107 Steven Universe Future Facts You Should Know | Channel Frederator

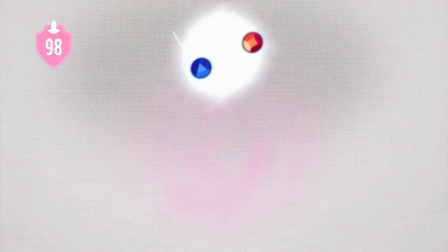Since Ruby is so impulsive when they come together as Garnet, Garnet can see multiple tracks that are shaped by her actions.
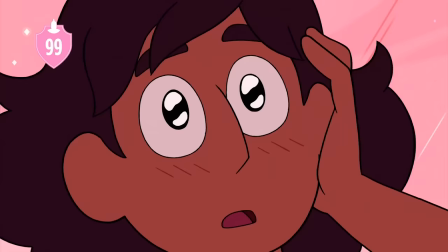Number 99. Steven's ridiculously cute and retroactive heartbreaking song for Connie includes lyrical nods to two other romantic songs from the series,
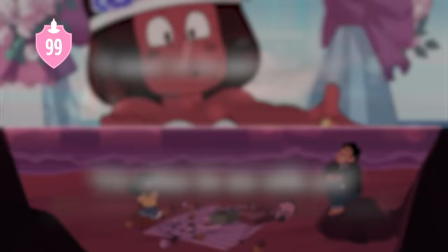Ruby's wedding vow to Sapphire and Reunited, and a line from Greg's magnum opus, Let Me Drive My Van Into Your Heart.
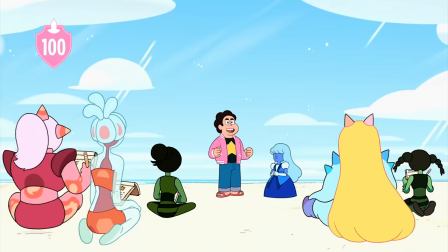Number 100. Steven's actual middle name is Quartz, but when he says his name is Steven Quartz Cutie Pie DeMeo Diamond Universe,
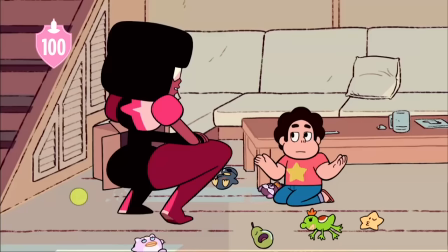he's referencing, in order, a joke Garnet made way back in season 1.
Danger is my middle name.
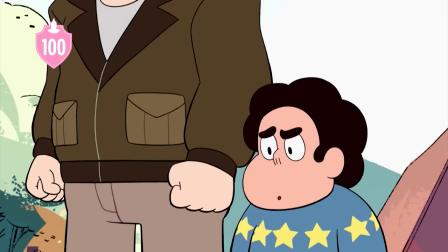That's a lie. Your middle name is Cutie Pie.
Greg's last name before he changed it to Universe.
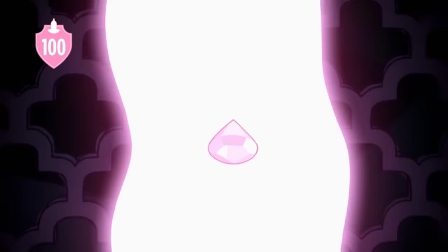Andy DeMail. Greg DeMail. Steven DeMail. We're the DeMails.
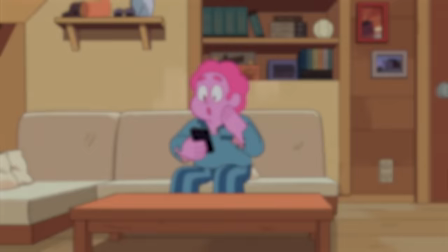And the fact that his mom turned out to not be a quartz, but, well, a diamond. Number 101.
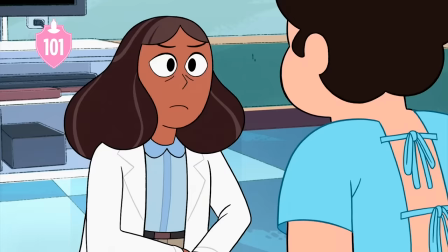Many fans have wondered exactly what's going on with Steven's glowing pinkness.
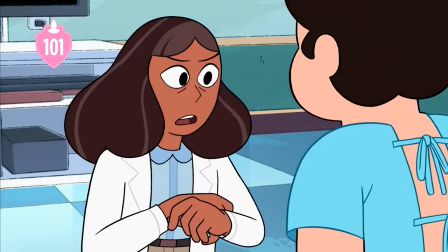Sugar points out in Growing Pains that the series says specifically that Steven is experiencing the gem equivalent of cortisol, which in humans is basically your built-in alarm system and helps fuel people's fight-or-flight instinct.
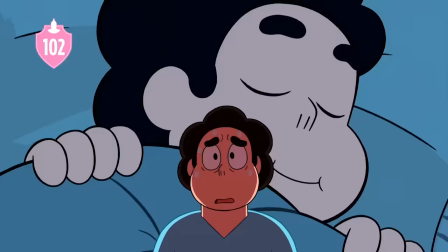Number 102. From the beginning, Sugar in the show itself has been interested in discussing mental health.
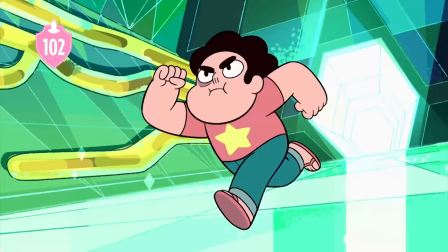Sugar has discussed how her own work in therapy has helped her process her anxiety. We see Steven dealing with similar things.
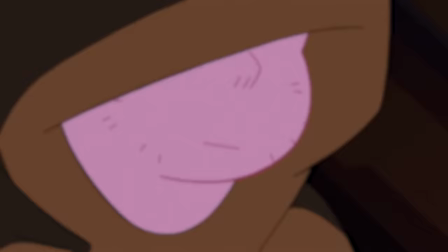The songs Stronger Than You and Here Comes a Thought are about working through anxiety in a healthy way.
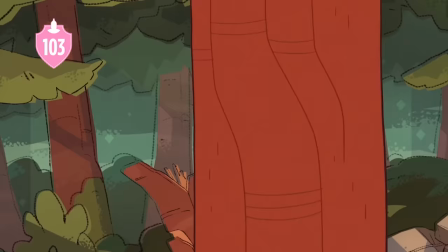Number 103. Steven's traumatic experiences would come to a head in Fragments.
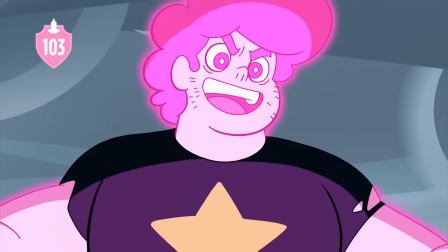After struggling with his powers, Steven goes to train with Jasper and commits his first, and hopefully only, shattering of a gem.
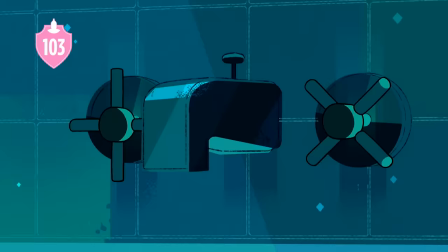The following scene of resurrecting Jasper quite geniusly parallels the first sequence we see in Future,
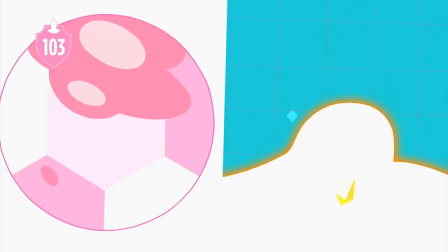kinda corrupting the innocence of the uncorrupting that this process is for.
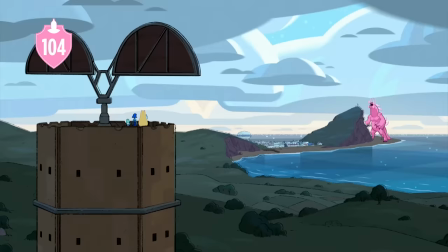Anyway, number 104. In the following episode, Everything's Fine, Steven calls himself a monster and then literally turns into a pink gem Godzilla.
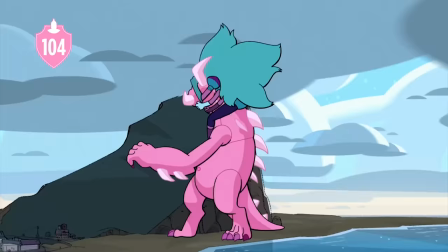Then, in I Am My Monster, the climactic battle of the series begins.
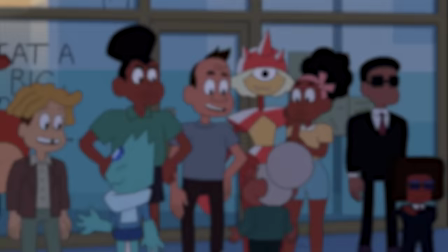Interestingly enough, it's the only episode outside of Steven's point of view that isn't someone recounting an event to him.
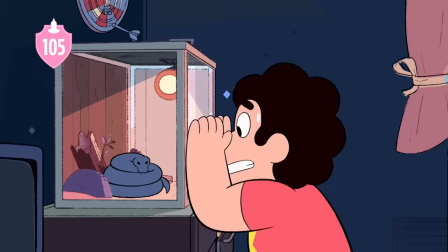Number 105. There's a bittersweet detail hidden in the series finale, The Future. Onion can be seen wearing the cheeseburger backpack as he waves goodbye to Steven.
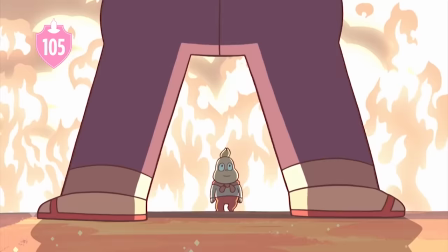At least it's gone to a good home. But it is Onion, so maybe I shouldn't assume.
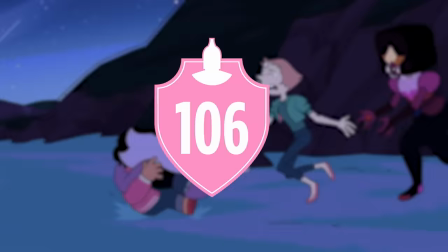Knowing Onion, he might have stolen it. I don't know. Number 106. What better way to end a beloved series than with a song?
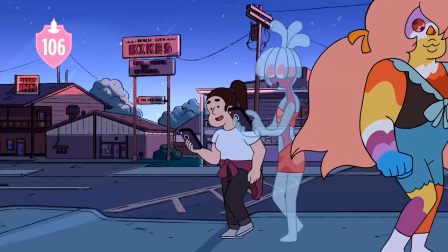As Steven heads out on his road trip, he plays on the radio Being Human, which Sugar considers the song of the final episode.
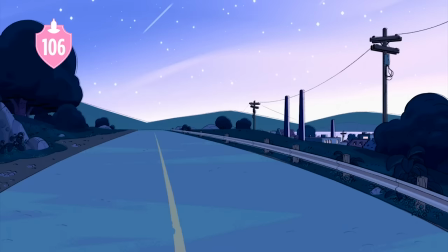Sugar says that she wanted the weight of it not to just be that you're hearing it in the episode itself, but that it's been on the horizon for you this whole time.
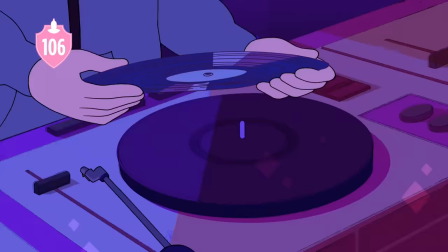The end credits, and fittingly, end series song, was written by Sugar and performed by singer-songwriter Emily King.
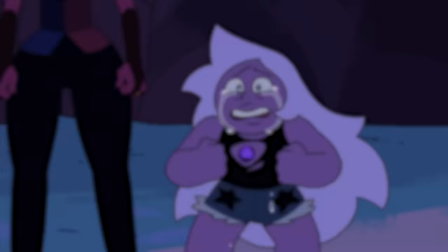King's Can't Hold Me was also featured in Bismuth Casual. And number 107.
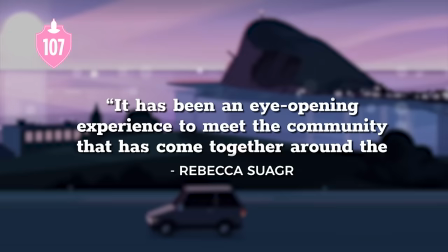Sugar's note ahead of the premiere of the final 10 episodes was beautifully heartfelt.
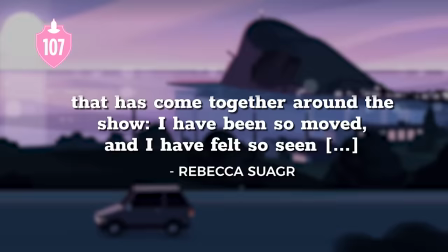Quote, "It has been an eye-opening experience to meet the community that has come together around the show. I have been so moved and have felt so seen.
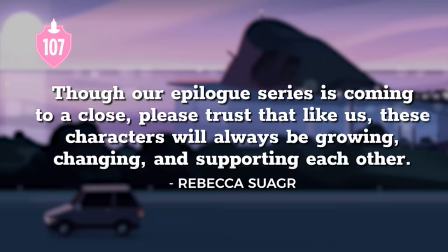Though our epilogue series is coming to a close, please trust that like us, these characters will always be growing, changing, and supporting each other.
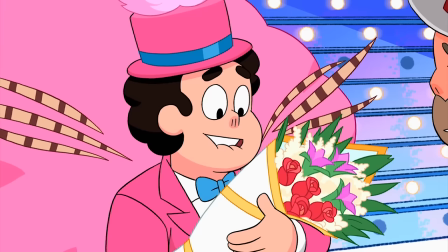From the bottom of my heart, thank you so much for watching our show."
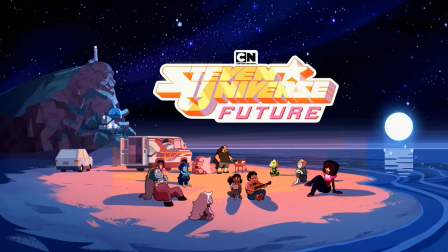And that, my friends, is 107 facts about Steven Universe the movie and Steven Universe Future.
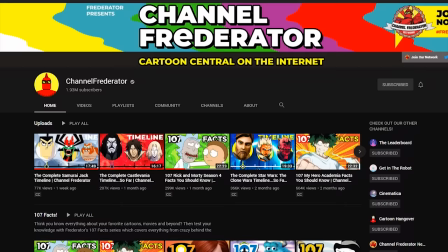The name Steven means absolutely nothing to me anymore. I've said it so many times in the last however long this video is.
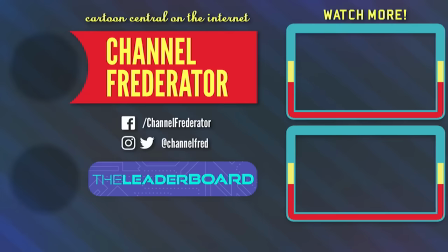Thank you so much for watching. For more deep dives on your favorite cartoons like this one, subscribe to channel Frederator. I've been your host, Jacob. Be sure to love yourself in these times. And remember, of course, Frederator loves you.